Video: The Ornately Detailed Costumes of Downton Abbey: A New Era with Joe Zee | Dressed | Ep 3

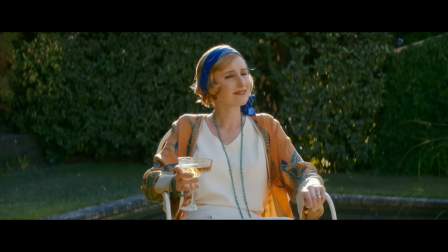[8:14]
It had Lady Ida stamped all over it in terms of the color and the tone and the sort of fluidity of it. But I'd have had her in it every day if I could have. It was, yeah, really glorious. A lot of people may not think it's a big deal today. And of course it isn't. But women wearing trousers in the 20s was actually very controversial. So in a way, you're really pushing the boundaries here with style in the 20s. And that's incredibly directional.
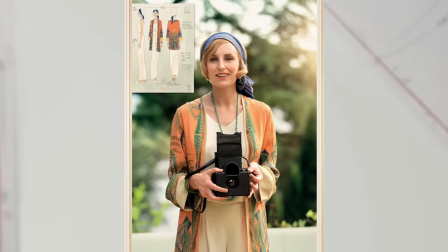[8:39]
A real statement. But it would have felt wrong not to have embraced it, given the chance, given the, you know, the setting and the time. It was, I think we needed to be bold and be brave with it. Do you have any favorite pieces or even a fun story behind any of these particular looks that Downton fans might enjoy? There are so many beautiful pieces that, you know, aren't on screen for that long, but the craft involved is just incredible.
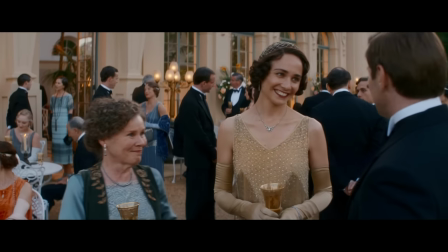[9:05]
There were some amazing evening dresses in the Riviera. One of my favourites was a yellow and silver beaded fringed dress that we had on Lucy. And I've always wanted to do fringing. I've always worried that the sound department might not be too happy.
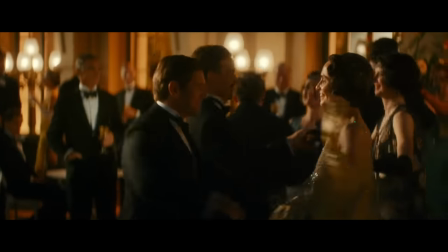[9:18]
But on this occasion, I thought, well, she's going to be dancing. We're going to have movement. And it just felt like too good an opportunity to miss.
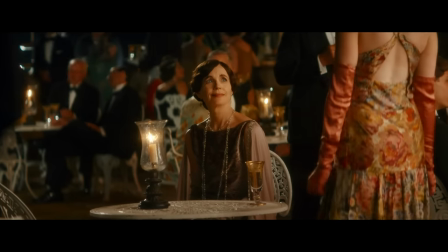[9:25]
We have Cora in worked with Fortuny to print silver metallic on velvet for her gown.
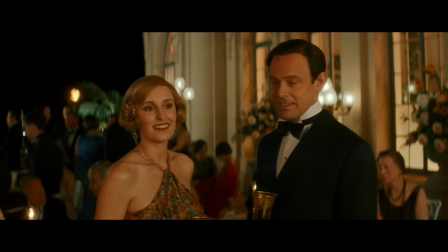[9:31]
And I constructed this beautiful halter neck dress for Lady Edith. So it was like all my favourite textiles. in one ensemble. your llama, your velvet, your DeVore. I love this, Anna, and I feel like speaking to you is a perfect example of how costumes really do enhance and tell the story of a character in an unspoken way. And I think sometimes, for me, that is the most important part of a movie. Oh, thank you. That means a lot. That means I've done my job well. Thank you very much. It was lovely to speak to you.
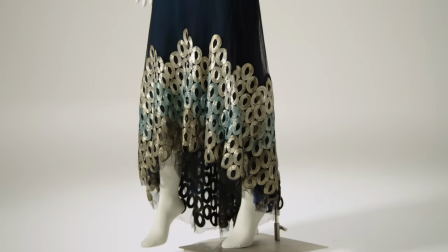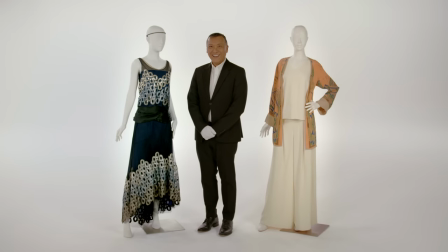[10:09]
Well, hello, Lady Mary. Look at this. You guys, I get to see this in person.
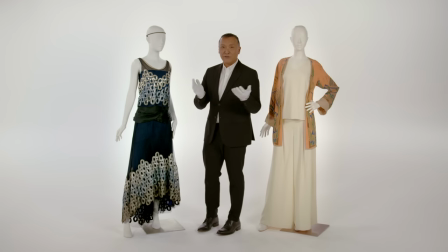[10:15]
This is quintessential Downton Abbey, and all you fans out there will know exactly what I'm talking about.
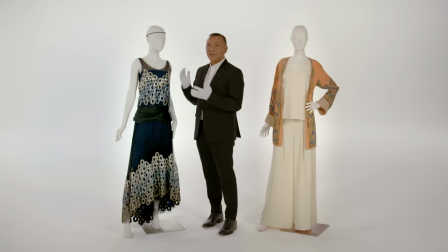[10:21]
This evening wear, the embellishment, the shape, the silhouette. And I think as we saw Lady Mary get more adventurous in this new film with her wardrobe choices,
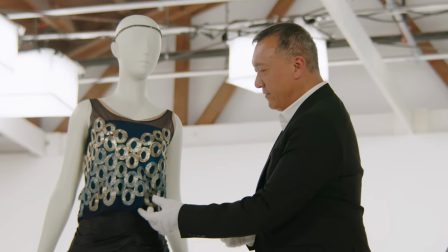[10:30]
this really is so signature for her, and I love this because it really is a wisp of a fabric,
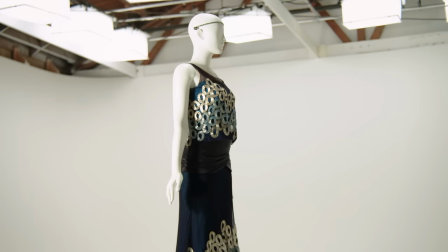[10:35]
but it has so much structure and shape at the same time. The navy blue with the silver swirls, hence its nickname, this is the peacock dress.
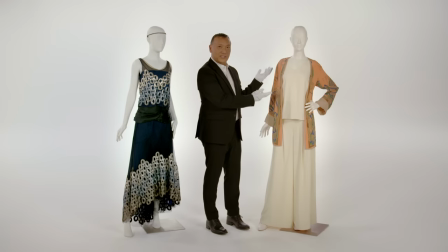[10:43]
From evening wear to leisure wear. I love this for a day outfit.
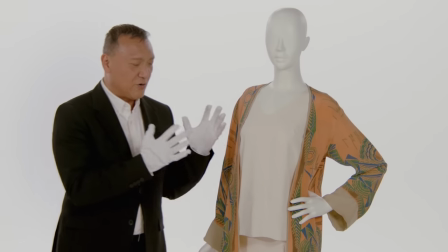[10:48]
Beautiful palazzo pants, a beautiful silk shell, and of course, an original printed one-of-a-kind kimono jacket to layer on top of that.
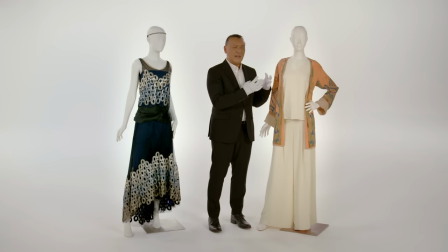[10:56]
It was easy going, but it was exactly the elegance that we wanted to see these characters in. And again, you may think palazzo pants are very casual or very fashionable today.
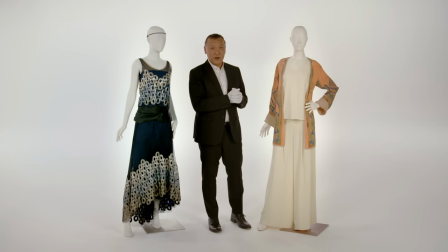[11:07]
They were actually very controversial back then.
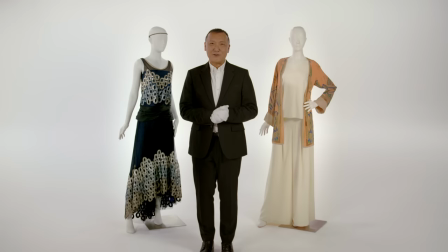[11:11]
Well, thank you for joining us on this episode of Dressed and I hope you enjoyed this little European escape exploring all of the stunning costumes of Downton Abbey, A New Era. And I can't wait to see you all again next time. Until then.